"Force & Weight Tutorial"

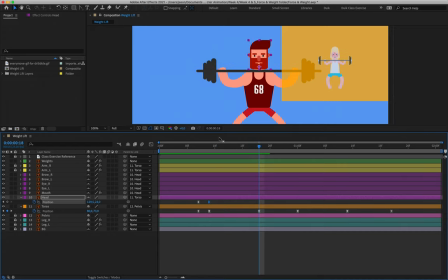[34:23]
Then as our character sinks so on our 18th frame in line with the third position keyframe on layer 11 I'm gonna bring the head down I'm
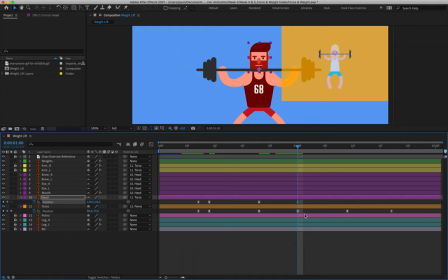[34:36]
going to copy and paste that keyframe over the fourth frame for layer 11 and then I'll just copy and paste the first frame to bring our head back to normal and
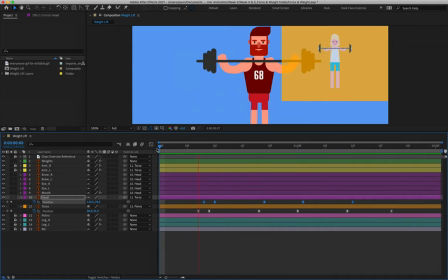[34:53]
then what I'll do is just grab those frames and shift them to the right by one as well so that the head is lagging one frame behind the torso there we go cool then we can animate the facial expressions so
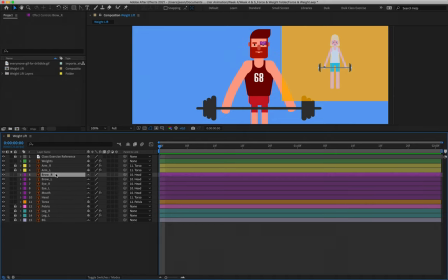[35:13]
I'm going to select layer 5 down to 9 and I'm going to turn off the shy buttons for those layer 10 we've now just animated so we can lock that I'll relock layer 11 and I'm going to make all of those layers shy.
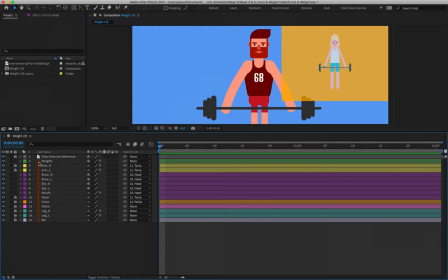[35:29]
The only layers that I want on screen is layer 2, 5, 6, 7 and 8.
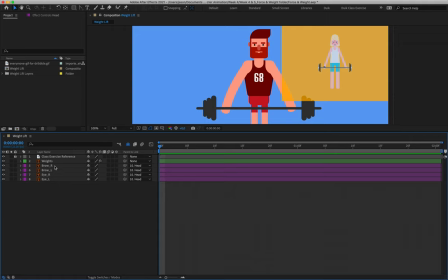[35:38]
So that is our eyebrows,
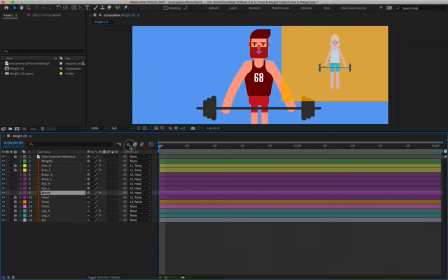[35:40]
our eyes and in fact sorry we do want layer 9 because we added puppet pins to the mouth so that we could make our character frown.
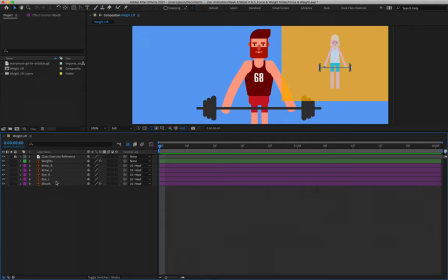[35:48]
What lovely people we are. Okay so what we're going to do is I like to start off with the eyes because they're the easiest for me to figure out the timing for.
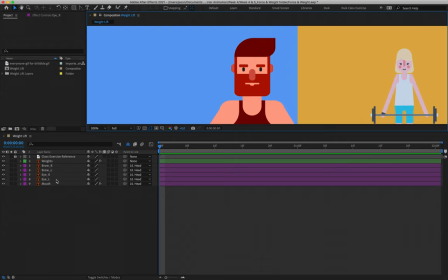[35:57]
Typically human beings blink when they begin an action so we are going to have our character blink as he lifts
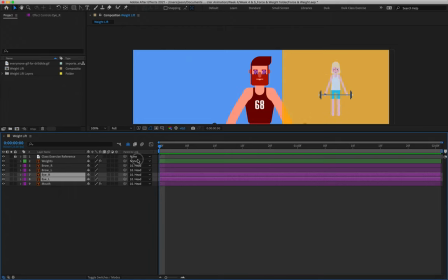[36:03]
the bar up for the first time and what we're going to do is I'm also just going to turn off layer one now.
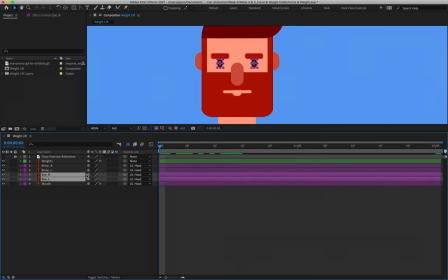[36:10]
Please remember to do that before doing your final render. Okay so I'm going to hit S for scale on layer seven and eight and I'm going to create my very first keyframe and I'm going to remember to unlink my two values so the very first two frames will read 100 100
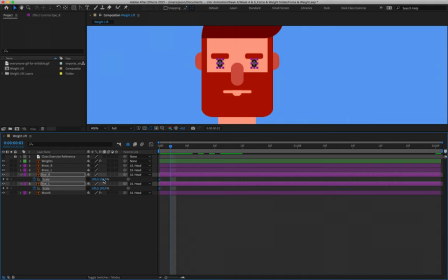[36:27]
two frames to the right I'm going to make them read 130 and that is going to close the eyes down into little slits creating the illusion of the blink and then two frames
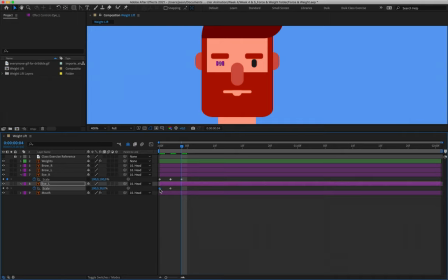[36:40]
later I'll simply duplicate the first keyframe so that we create a little blink cycle okay
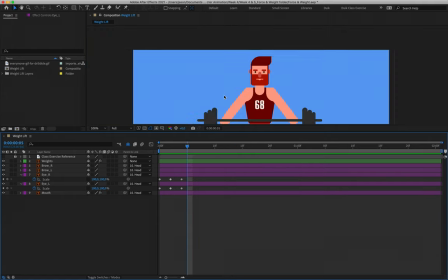[36:48]
so So we've got our first little blink and that's looking good. The next movement that we'll have with the eyes is when our character is coming down into his squat. I think I'm going to have him close his eyes as he struggles against the weight. So I reckon from frame 10 I'm going to create some empty keyframes.
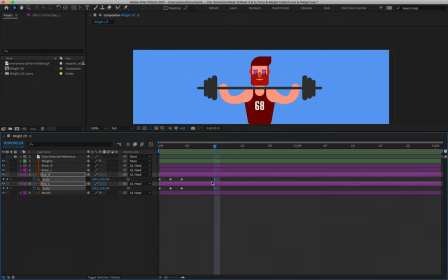[37:08]
So on frame 10 my scale frames both read 100, 100. Over the course of 5 frames I'm going to have him close his eyes. so on frame 15 the value will then read 130.
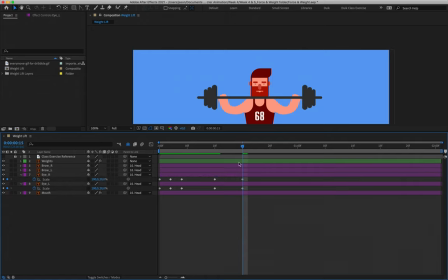[37:22]
In fact we might even push it perhaps to 20 so that they're even thinner than when he blinks creating the illusion that it's a struggle. It's the little things in life.